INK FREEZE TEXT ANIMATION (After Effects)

I Have not done this in a while What is up you guys? My name is Selena and today's gonna be a new video showing you guys how to do this ink block text Animation freeze-frame effect. This was actually used in Ben TK's last video and it was his ultimate road trip in New Zealand video It's been a while since my last video I'm gonna come out with an update video later this week But for now, let's just like start this whole thing off with a tutorial because that's what You guys are all subscribed for and I owe it to you guys It's been way too long and we're gonna be doing this effect in after effects So let's begin. Okay, so first things first this effect is kind of just introducing someone to your video So I kind of wanted to have like a character in it basically So I just took a clip of me and we're gonna Just put my name in there and make this whole effect.
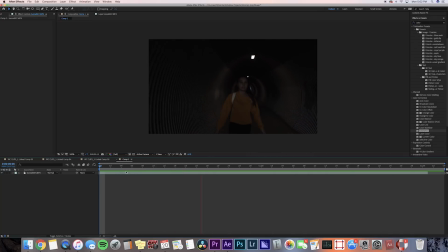[1:05]
Okay, so this is just a clip of me skateboarding through a tunnel Okay, so I'm just gonna scrub through the video and see where I want my freeze frame to be So right here looks good But before I freeze frame this I'm gonna command D to duplicate the clip And then I'm gonna
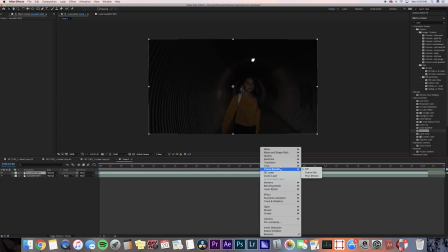[1:21]
right click on the top duplicate layer and go to time and then freeze frames And then I'm just gonna drag
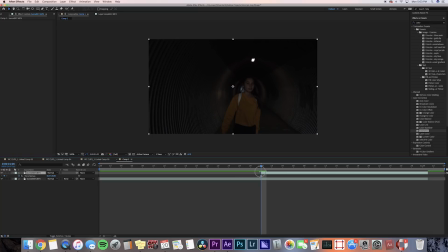[1:27]
the beginning of the clip so that the duplicated layer just starts on that frame Okay, now let's just add this cartoon effect in the video. He had this little cartoon Kind of image, so we're gonna go to effects and presets and we're gonna press cartoon And then we're gonna drag that onto
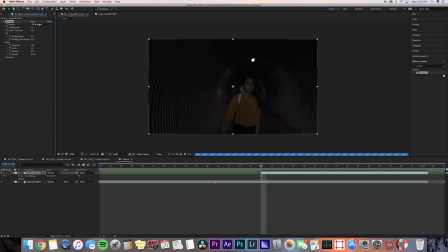[1:43]
our duplicated layer Now we can just kind of tweak the settings to make it what we like so you can just mess around with the uh different settings on this i like to keep my detailed radius kind of around like 20 ish and then my threshold
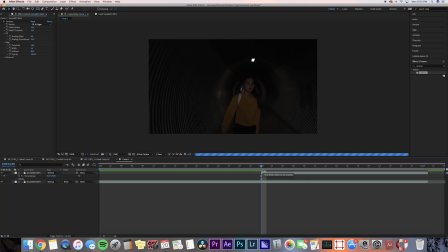[1:59]
at like 12 um you can definitely mess around with the settings but the threshold kind of makes it more of a glowy look which i don't really like um it kind of just distorts your face so i don't i don't want to do too much of that okay now what we're going to do is mask the layers but before we do that we're
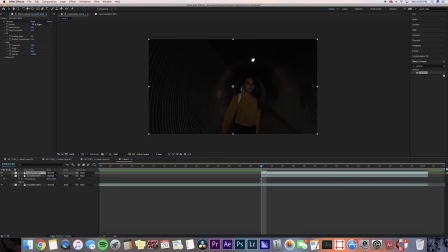[2:14]
just going to press command d on our clip and then we're going to use the pen tool and just mask out the person that is in your video and it doesn't really have to be a good mask obviously this clip is kind of bad because my hair blends in with
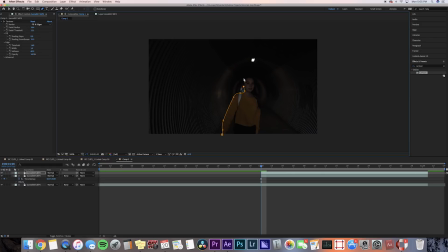[2:28]
the background so it's really really difficult to um like know what you're masking but um it doesn't really have to be that good of a mask uh so yeah i'm just gonna do a rough little outline on it and that looks about good and what we want to do with this is just make
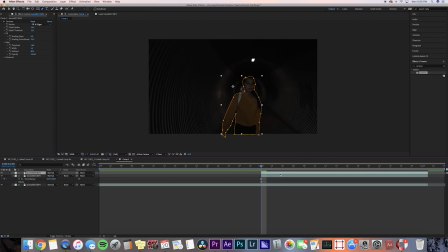[2:43]
the freeze frame feel more animated like a video so we are just gonna go to the scale and kind of bring the scale up so what I'm gonna do is go to the beginning of my masked layer press s on my keyboard for scale and then press the keyframe
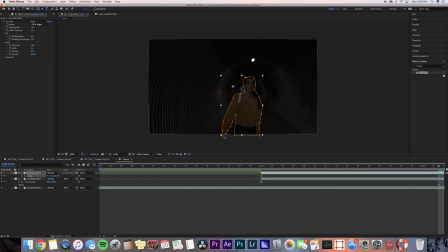[2:59]
button in the beginning and then go to the end of the clip and we can bring that to either 51 or 52 we can go one up or two up it depends um i shot this in 4k which is why my scale is starting at 50 but you might probably have it start at
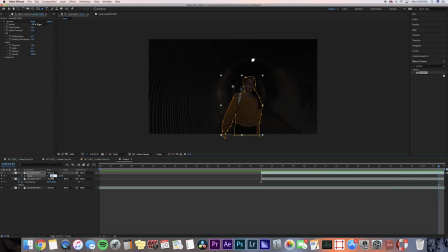[3:14]
100 so yeah go to around 101 or 102 okay now another thing you can do is add optics compensation and i'm going to bring that on my second layer so this is just the background layer so search up optics compensation put that on our layer what it does
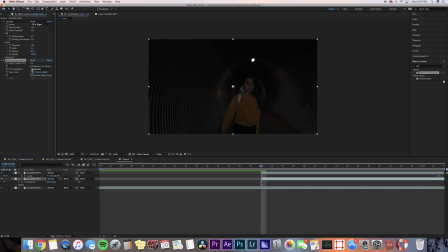[3:30]
is just kind of warps the background so i'm going to press reverse lens distortion on it and then we're going to press the keyframe button for field of view in the beginning of the clip and then go to the end of the clip and just bring that all the way up to around 30.
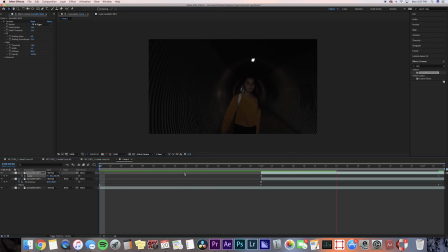[3:46]
We're just trying to make the freeze frame look more alive so you don't want to add too much of the distortion on it. Okay so we can watch it back and it looks pretty good. So now it's time to actually add that text and the ink block effect. So I'm going to go to my text layer and then just write my name on there.